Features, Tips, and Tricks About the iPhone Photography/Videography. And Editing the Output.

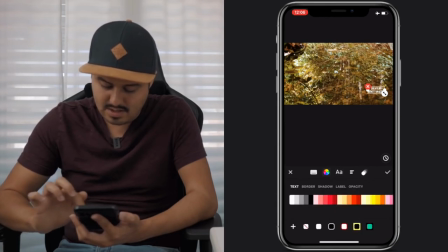Bebas is my favorite. You can also choose the color of it and also transition.
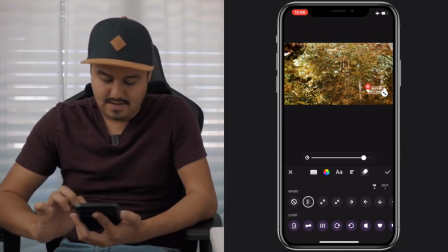So I chose this as a fade in and fade out transition and you can also select the duration of the fade in and I think 0.7 would fit perfect.
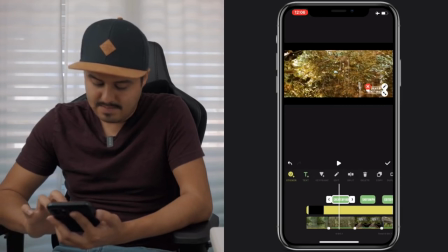All right and you can move it by holding on the text and then dragging it which you can actually be really precise with it.
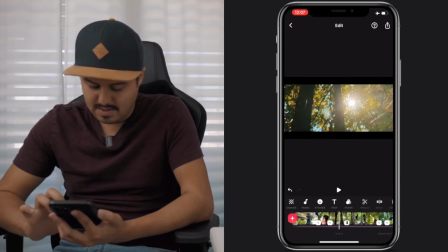So another thing I would like to show you is this transition right here. So in between clips you can see this white box.
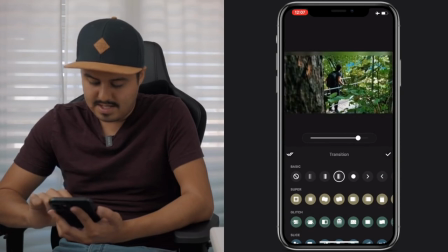You can select that and choose different transitions. My favorite transition for this would be this one.
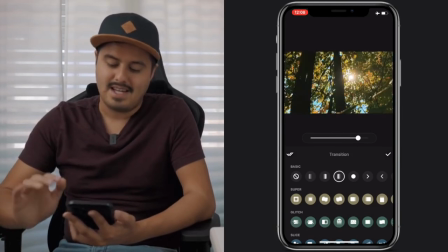I really like this transition particular for this scene because of the sun flare getting brighter and brighter.
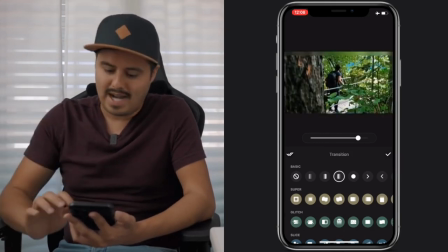With this transition, it fades into white. So this shot was actually upside down.
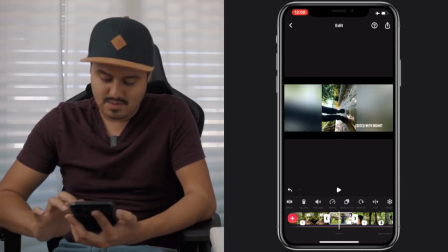So it looked like this and I just rotated it and that's it.
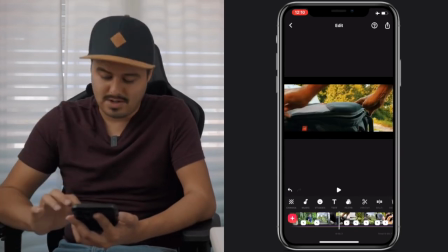So I actually have two similar shots, which is this one,
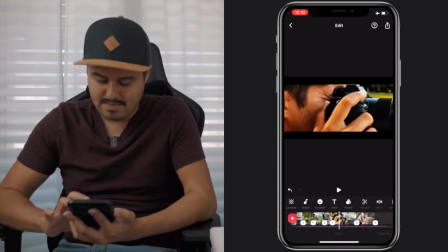me grabbing the camera and putting the camera back in.
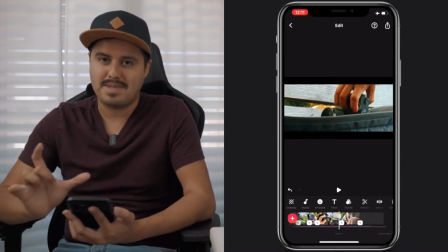So this is actually a reverse shot I did. and I also cropped in because I don't want to have the same framing all the time.
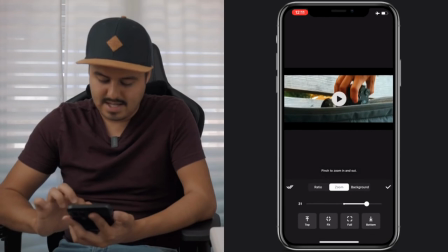How I did that is I went to canvas and zoomed all the way in and you can also adjust the framing to your liking.
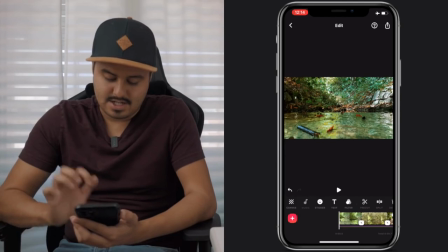So let me show you how to add sound effects. Just go to music. So as you can see I have different sound effects.
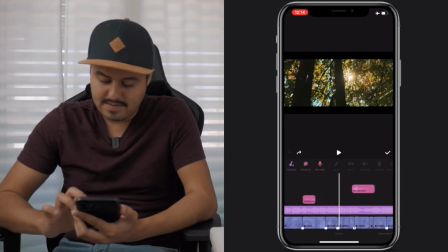I have birds, I have walking on the leaves and I also have whoosh transitions.
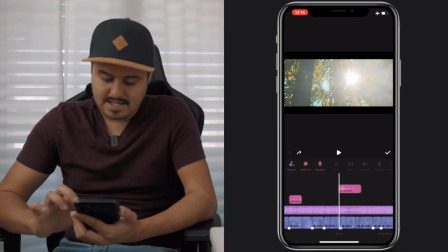For example, where it fades into white, I added a whoosh transition.
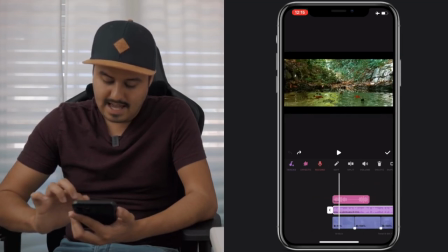Below is the music track playing. And I also added a fade in to this music track. As you can see, you can select fade in and fade out. And usually the sound effects aren't too loud.
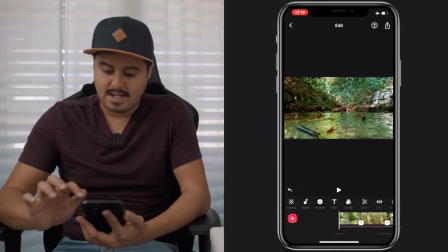I usually lower to around 5%. To export this, you just press the upper right button and save it.
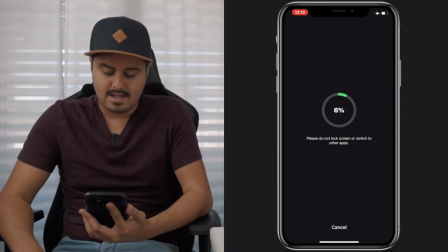And this will take a little while, but it's gonna be on your camera roll and then you can use it for your social media. So as you can see, filming yourself and editing it on your iPhone is possible to create quality videos.
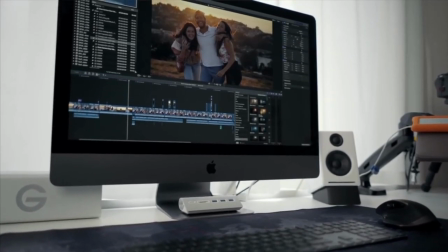Even though I personally prefer to edit my videos in Final Cut Pro X. It was still a great challenge for me to do. And this video application is actually pretty advanced for what you can do with it.
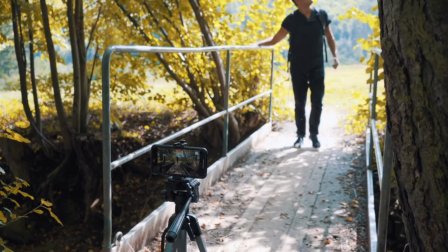That is why I highly recommend you go out, try shooting videos of yourself and editing it with the video application in shot. Now, I would love to see your videos. And if you upload it on Instagram, make sure to tag me at Bennett Grazer.
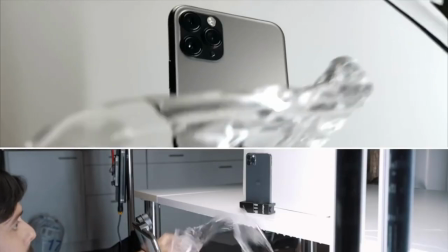Now it does take practice shooting videos. and the more you do it, the better.